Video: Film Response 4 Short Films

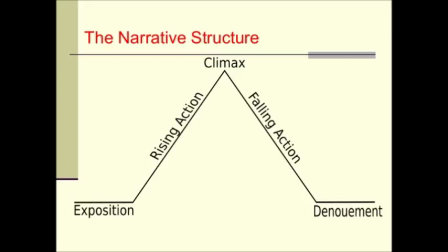8s
After viewing a selection of short films, it is clear to see that there is a great variety in how narratives are portrayed, yet they all follow a similar structure. This structure is similar to those in works of novelists and playwrights.
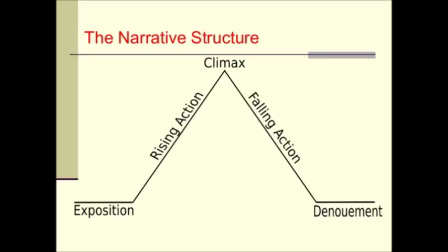22s
The structure consists of 5 parts, including the setup, or exposition, rising action, climax, or that main turning point in a story, the falling action, and then a denouement, or the resolution of the narrative.
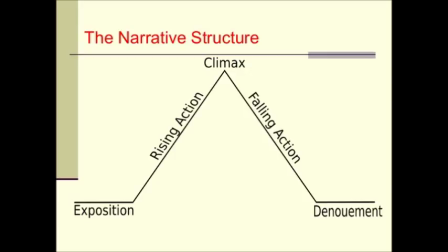39s
Understanding the construction of a narrative can be so important for identifying the importance of characters, understanding plot, and recognizing what portions of that story might serve a greater significance.
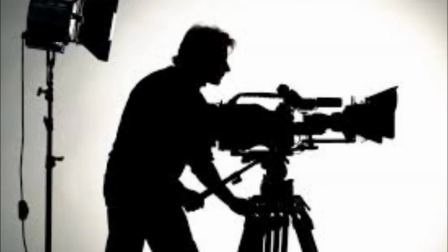52s
Alongside the structure of a narrative is how that narrative has been displayed in the given amount of time for the film. There are a variety of ways filmmakers use this time to add a second layer to their narrative. The duration relationships to the plot come in a variety of types that include summary relationships,
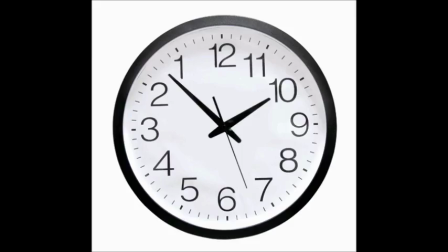70s
where the plot time is greater than the screen time, real time, where the screen and the plot duration are equivalent,
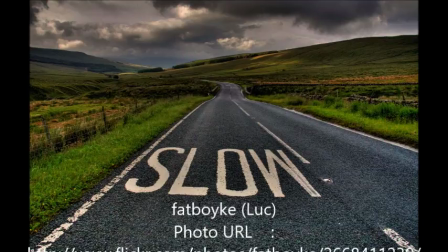77s
and then a stretch relationship, where the screen duration is longer than that of the plot duration.
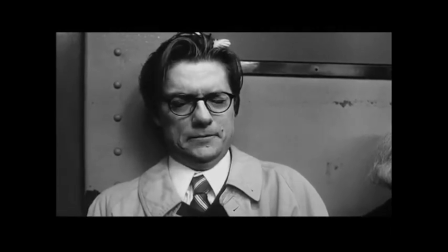84s
In the short film Passengers, which came out in 2002, real time is utilized by the director Joseph T. Walker.
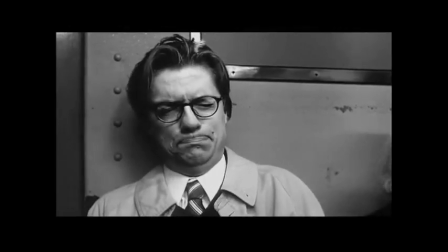93s
Walker, who had directed another short film, Old Timers, nearly a decade earlier, makes his first attempt with the use of real time in Passengers.
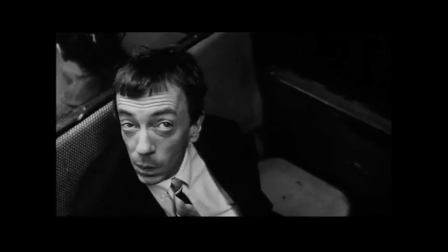103s
Passengers has minimal dialogue, which emphasizes the beauty of using real time.
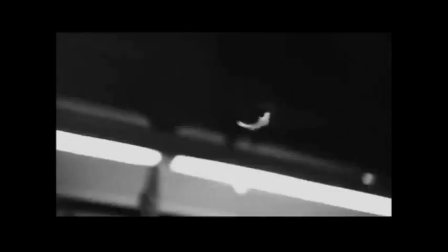108s
With the real-time duration, the audience is able to see every facial expression and action made by the actors,
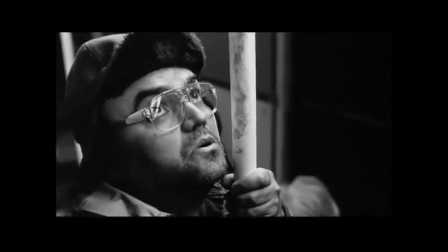114s
which pushes the plot along sans dialogue. The same effect would not occur if a summary relationship was implemented.
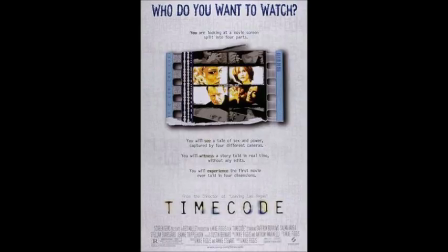122s
In 2000, Roger Ebert critiqued a film called Timecode that also used the technique of real time. He spoke about how the story was almost upstaged by the method. He goes on to discuss the balance that has to occur in order to properly execute a real-time film properly. However, on the flip side, there is stretch relationship of duration, and this technique of narrating allows for specific events to be highlighted. In the short film The Hill, which came out in 2004, audiences are treated not only to a stretch relationship, but also to dual narrative. The audience observes an event from 2 characters' viewpoints.
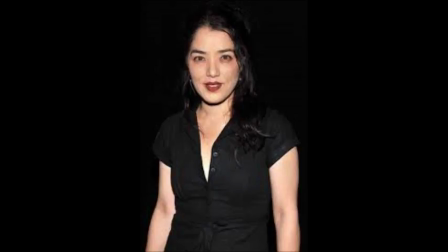164s
Deborah Chow, who directed the short film, tells the story of Jack and Jill with a more ominous adult twist on the children's classic. Deborah Chow is a Canadian filmmaker who started off winning international film festivals with her short films The Hill and Day Pass.
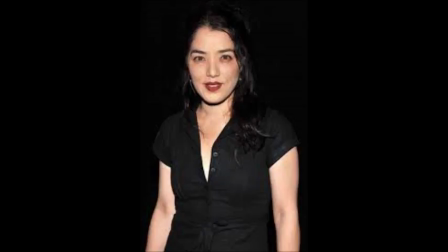181s
She then went on to directing episodes of television shows such as Mr. Robot, Rain, and the TV version of Beauty and the Beast. In an interview in 2011, Chow expressed how both her short films have always been fantasy-oriented,
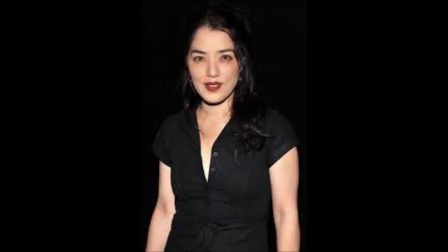196s
and that this allowed her to work in different directions from your run-of-the-mill narrative story. She chose a strong concept for her short film, and wanted that technique to mirror it.
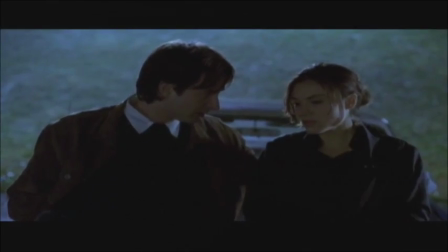207s
The dual narrative that Chow uses in The Hill allows viewers to dive into this idea that men and women can perceive a situation through very different lenses.
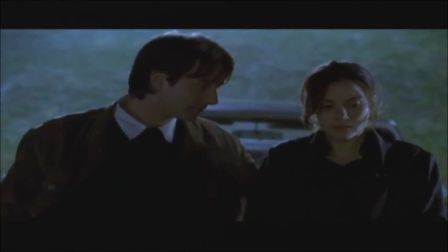216s
The dialogue
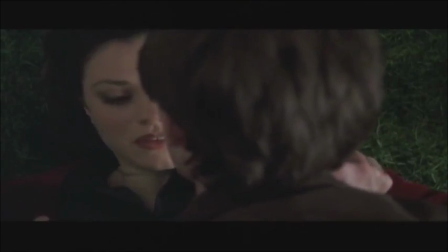219s
when used during the exposition is incredibly neutral, and the audience has yet to understand what event the characters are referring to.
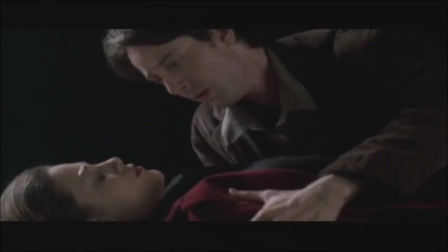227s
However, as the characters tell their story, the dialogue moves with the rise and the fall of action.
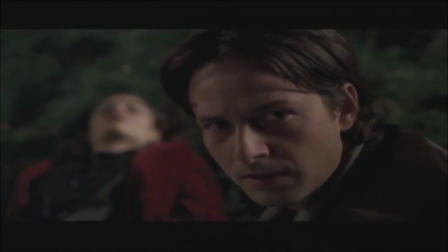233s
The stretch relationship of duration allows for the audience to understand the importance of the events that occurred on the hill,
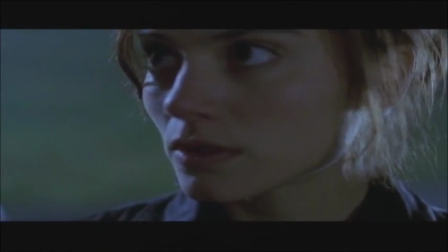240s
and why the characters of Jack and Jill are respectively confused and traumatized.
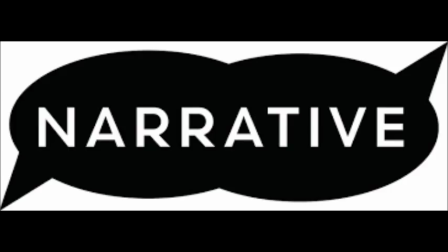246s
Passengers and The Hill both display the importance of duration in narrating a story.